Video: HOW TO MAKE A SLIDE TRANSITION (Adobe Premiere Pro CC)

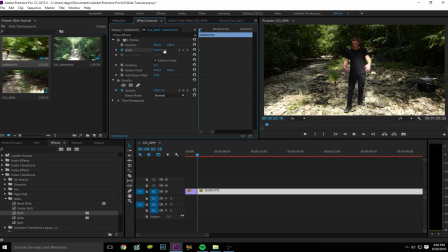(4:01)
And then you want to start with
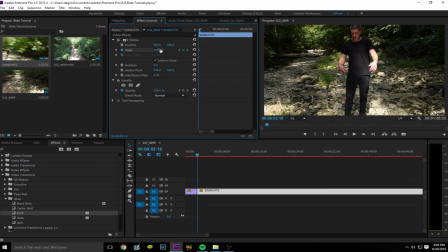(4:05)
around the number they used in the ending of the last clip, or you can just make a new one. You just want to make sure it's zoomed in so that when it's coming in from the opposite side, so like for example, I slid it to the left. So now this clip is going to come in from the right to make it look like it's a slide transition.
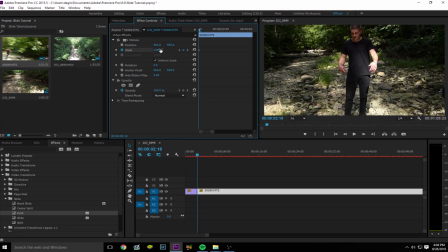(4:23)
So you want to have it zoomed in so that when it starts from the right side, it won't have like black bars on the side. So we'll start the scale high, and then we'll kind of
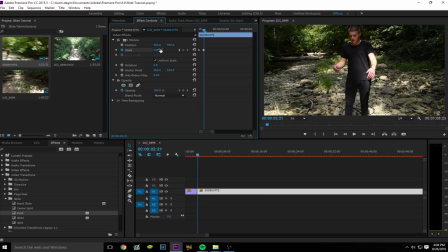(4:38)
I do this thing where I zoom it in a little bit more because to keep the continuity flow together. So like when something's going really fast, it's not going to just stop right away. It's going to slowly slow down. So we're just going to go ahead and let this...
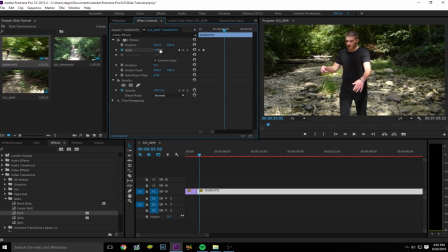(4:55)
you want to like move like a bunch of keyframes back and then have it go back to the normal scale. So something like that. That's way too quick. So if it seems like it scales out way too quick and it looks weird, just move the keyframe back as much as you want.
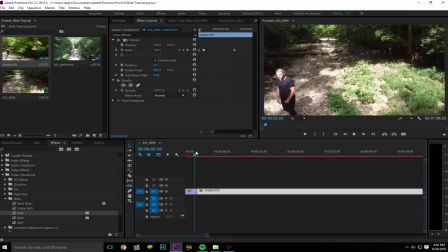(5:12)
All right, so as you can see, it's kind of there, but it's like missing that kind of flow.
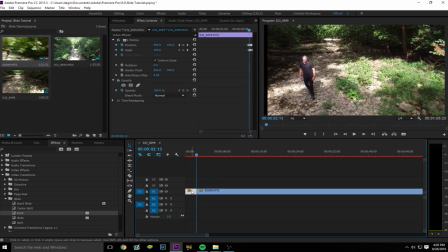(5:20)
Oh, that part's messed up. Let me fix that real quick. All right. Yeah, so if you see like black bars on the side when you play it back, just go back in each frame and just fix it a little bit and it'll look fine.
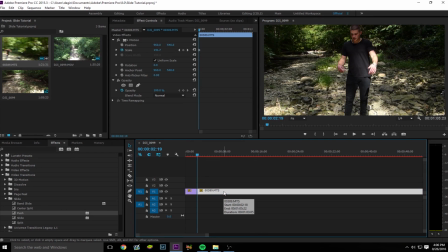(5:34)
Okay, so now obviously what this is missing is the second clip has the zoom in, but it doesn't have the positioning. So we'll go to the first frame, toggle animation on position, and then this time you want to start it from the right side,
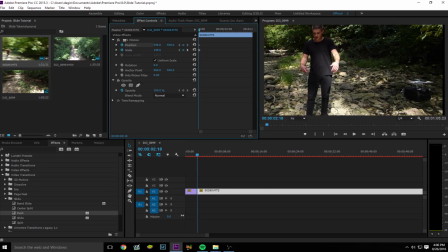(5:50)
all the way to the right side, as much as you can go without it having black bars. And then you want to have it a couple of keyframes, move it more towards the center.
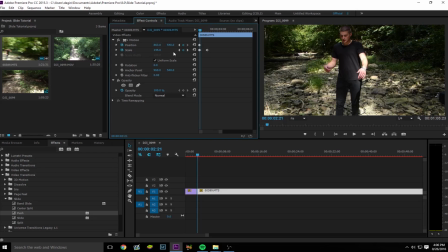(6:04)
Usually the center is like 960, so just to keep that in mind while you're moving it. And then you want to like keyframe it back a little bit to like have it slow down like that.
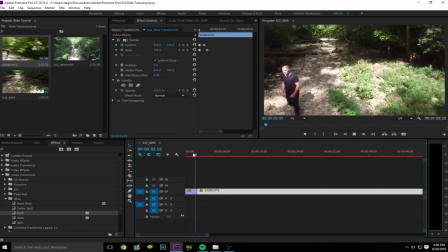(6:20)
So boom, looks a little bit smoother, but it's still missing something, obviously.
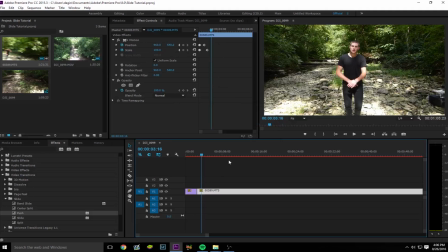(6:26)
So another thing we can do to make this look better is we can add blurs so that you don't see, you know, this
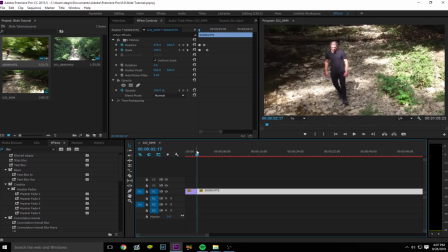(6:37)
like just instant cut to the next clip.
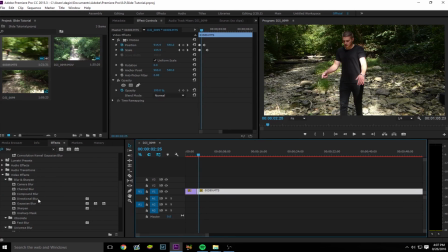(6:42)
So what I usually use is I type in blur and I use directional blur on both clips.
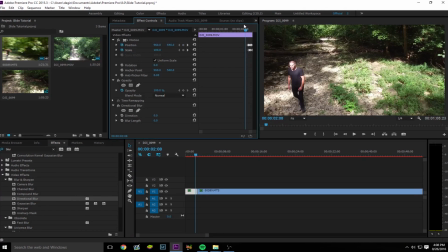(6:49)
So on the first clip, you want to add the blur to the when it starts zooming in and sliding. So it would be like right around here. Don't toggle animation on direction, but instead do it only on the blur length. So it would start like right around here as it starts to like zoom in.
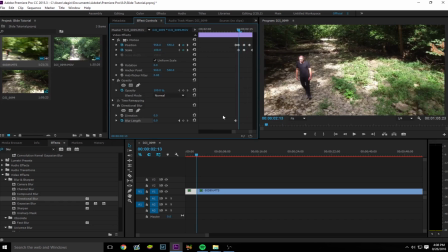(7:08)
That's when you want to make it start blurring. So usually I'll do like a couple keyframes into the zoom.
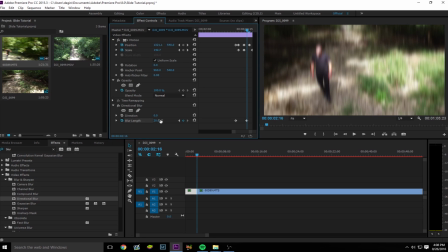(7:13)
So we'll use something like 20 or something. So if you look at it, it looks kind of weird because the blur direction is going upwards. So to make it sideways like we want it, you want to make this 90 degrees or 90.
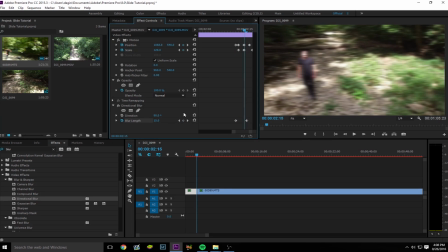(7:28)
So now as you can see, it looks a little more like it's, you know, like camera movement, just camera blur.
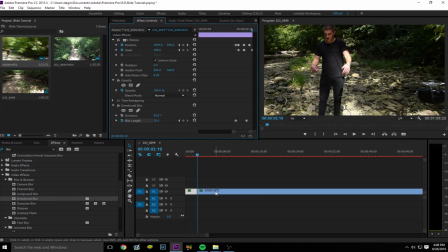(7:36)
Now to make this look a lot smoother, you want to add directional blur to the next clip and then do what you did before but backwards. So we want to do 90 degrees. Start with the blur length at 20, where we left off,
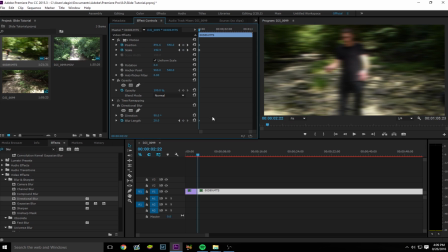(7:54)
and then kind of have it to keyframe out and
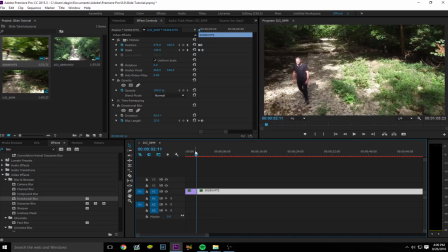(8:01)
let it fade out. So like that. Well, that's way too long.
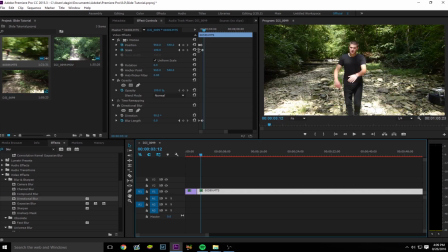(8:06)
As you can see, if you put it too far back, you don't want the blur to.